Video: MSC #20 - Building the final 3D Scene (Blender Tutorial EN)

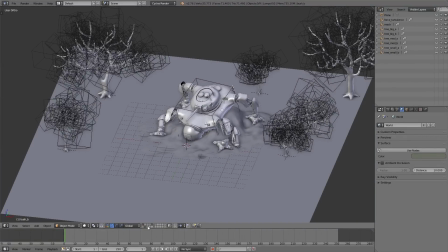(12:06)
Also the two bushes I move to another empty layer so I can edit the trees and the bushes separately.
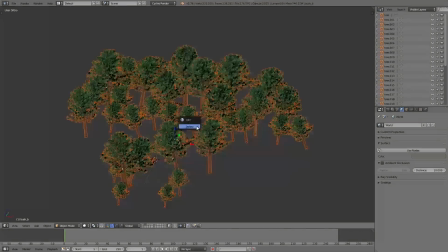(12:14)
All the low-poly temporary trees I delete now and now I switch
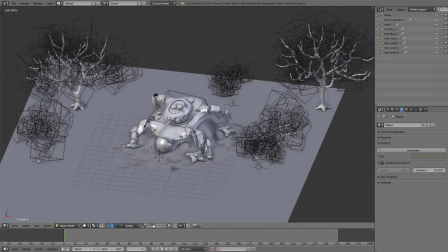(12:19)
to the camera view and now I can move all the different trees.
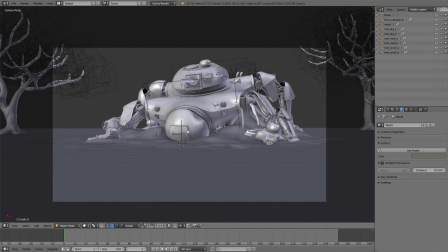(12:25)
And to move the trees so that they are sticking to the ground we can use different tricks.
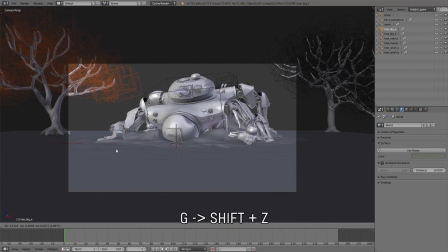(12:32)
One way could be to press G for translation and then use shift Z.
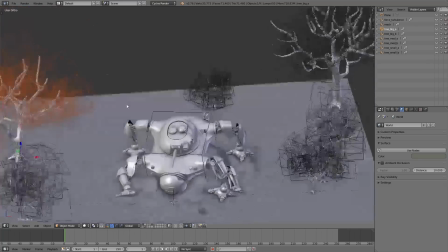(12:37)
That means you can move them on the y and the x axis and the z axis will be excluded for transformation.
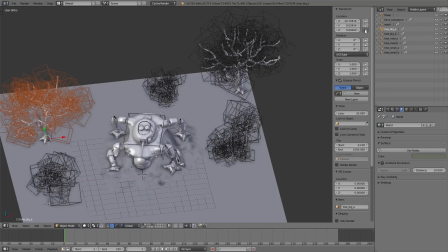(12:45)
Another way would be to lock the z axis up here in the properties menu. Then also you just can move the selected tree on the x and y axis.
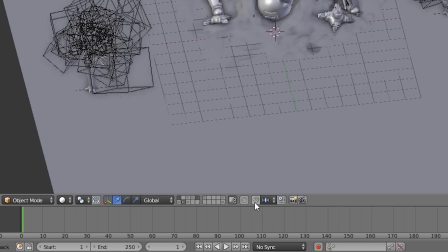(12:58)
The third method would be to enable snapping and for snap element we choose phase.
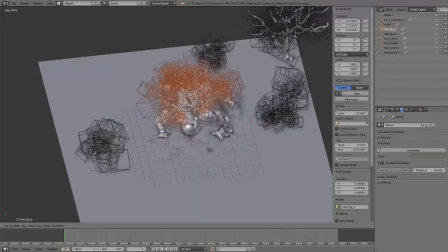(13:03)
That means if you move an object, it will stick to the objects which are lying under it. But this also means if you move the tree above the robot tank, it also will stick on the surface of the robot.
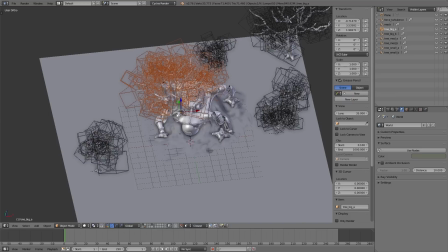(13:18)
And then we have a tree growing on the tank. So now I can simply move all the different trees according to
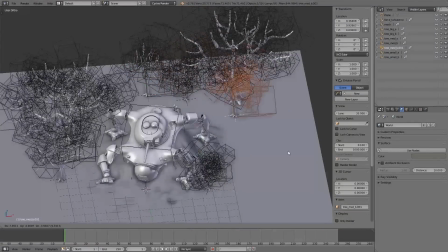(13:26)
my camera view. and the great thing about the trees is that we already have
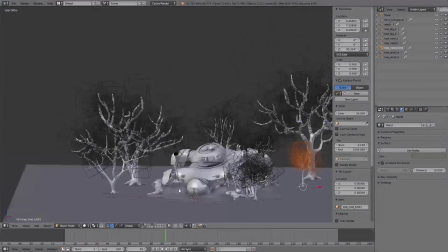(13:31)
simulated them in the assets files so the simulation also shows up
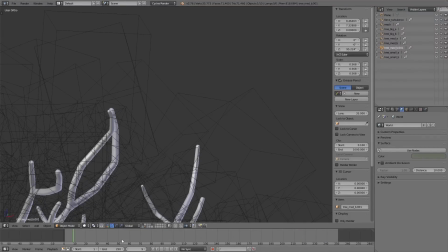(13:36)
here in our main scene on the linked objects and so we don't have to simulate
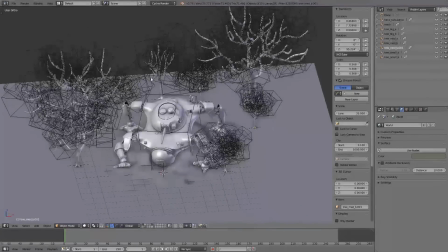(13:41)
every single tree again here this saves a lot of time so in case you have deleted one tree so that the tree doesn't shows up in the scene anymore you don't have to link it in again because if you press shift a you find the category group instance and here you have listed
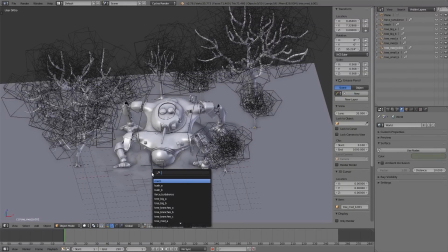(13:58)
all the linked objects so you simply can click on one object of the list and it will be added to your scene again.
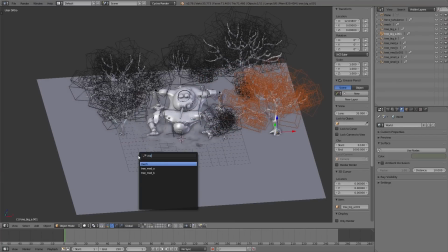(14:05)
You can see for example one of those trees or even the robot tank I can insert again.
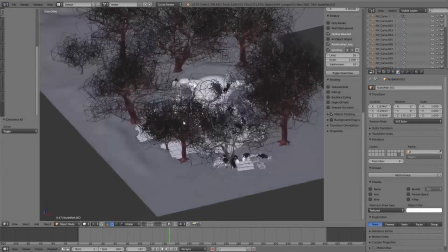(14:11)
So here I skipped a short part of the creation process. What happens to all the other objects I show you soon because here I want to show you something with the trees.
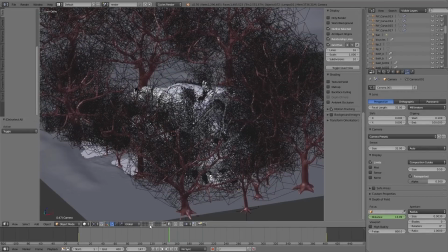(14:20)
So here you can see all the trees I've added to my scene and also you can see I have added some trees behind the camera and also on the sides on places which actually you can't see in the final scene.
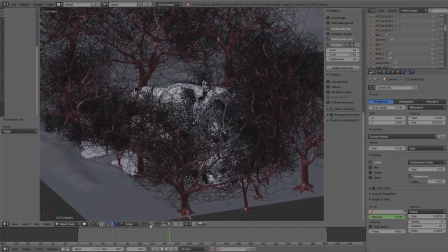(14:35)
But the important part the trees are influencing the lighting. That means for example here in the foreground the scene would be lit very bright
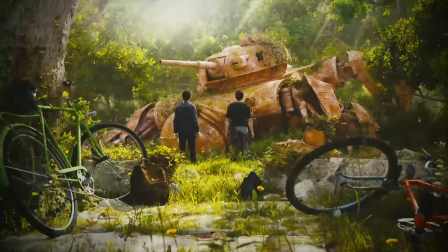(14:43)
without the trees and with the trees you can see we have the dark shadows in the foreground.
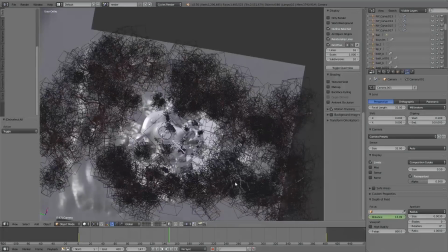(14:49)
Yeah and because of that I have added all the trees on the sides and behind the camera so
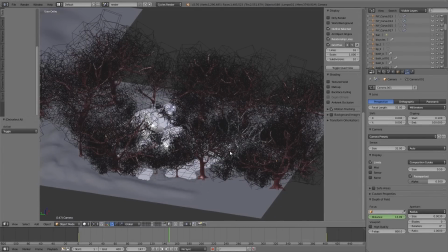(14:54)
they cast shadow into our scene so the whole scene looks more realistic. So in some cases you can add objects you maybe not directly see in your final rendering.
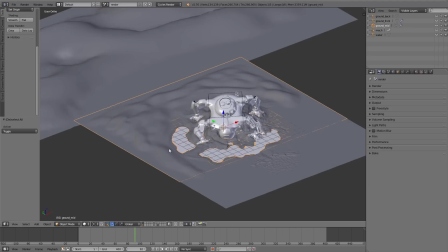(15:05)
Here you can see the final ground. I've split this up into three parts. The foreground, the midground and the background and the three different parts have different detail levels.
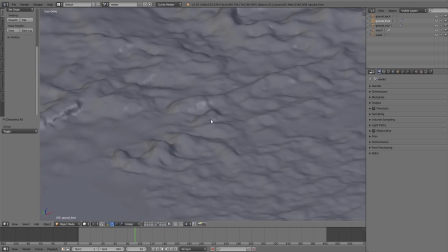(15:17)
The foreground is very detailed, the mid-ground less detailed and the background has nearly no details. And because you just see the foreground near the camera this detail level is absolutely fine.
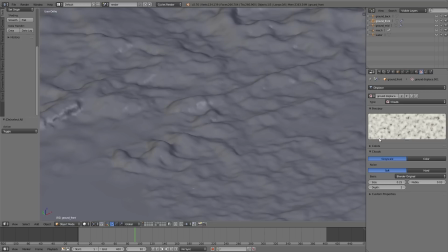(15:30)
Also to increase the details for the foreground and the mid-ground I've added a displays modifier using a clouds texture.
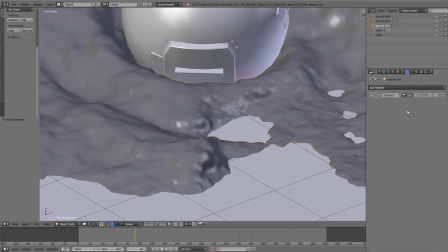(15:38)
So you have additional details all over the ground without sculpting every detail everywhere.
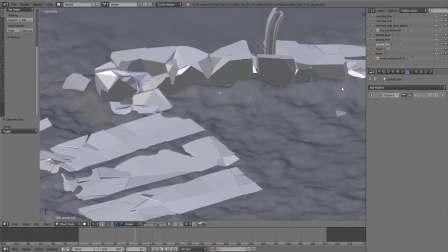(15:45)
Here you can see after I've added the concrete wall I've sculpted around this wall so it looks more integrated in our scene.
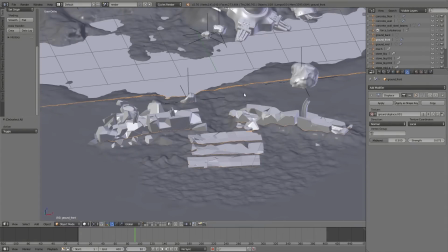(15:54)
Then step by step I've added all the different objects like the stones,
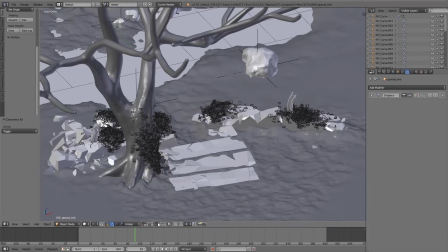(15:58)
the ivy, then I've added the tree in the foreground but here I don't use the link method.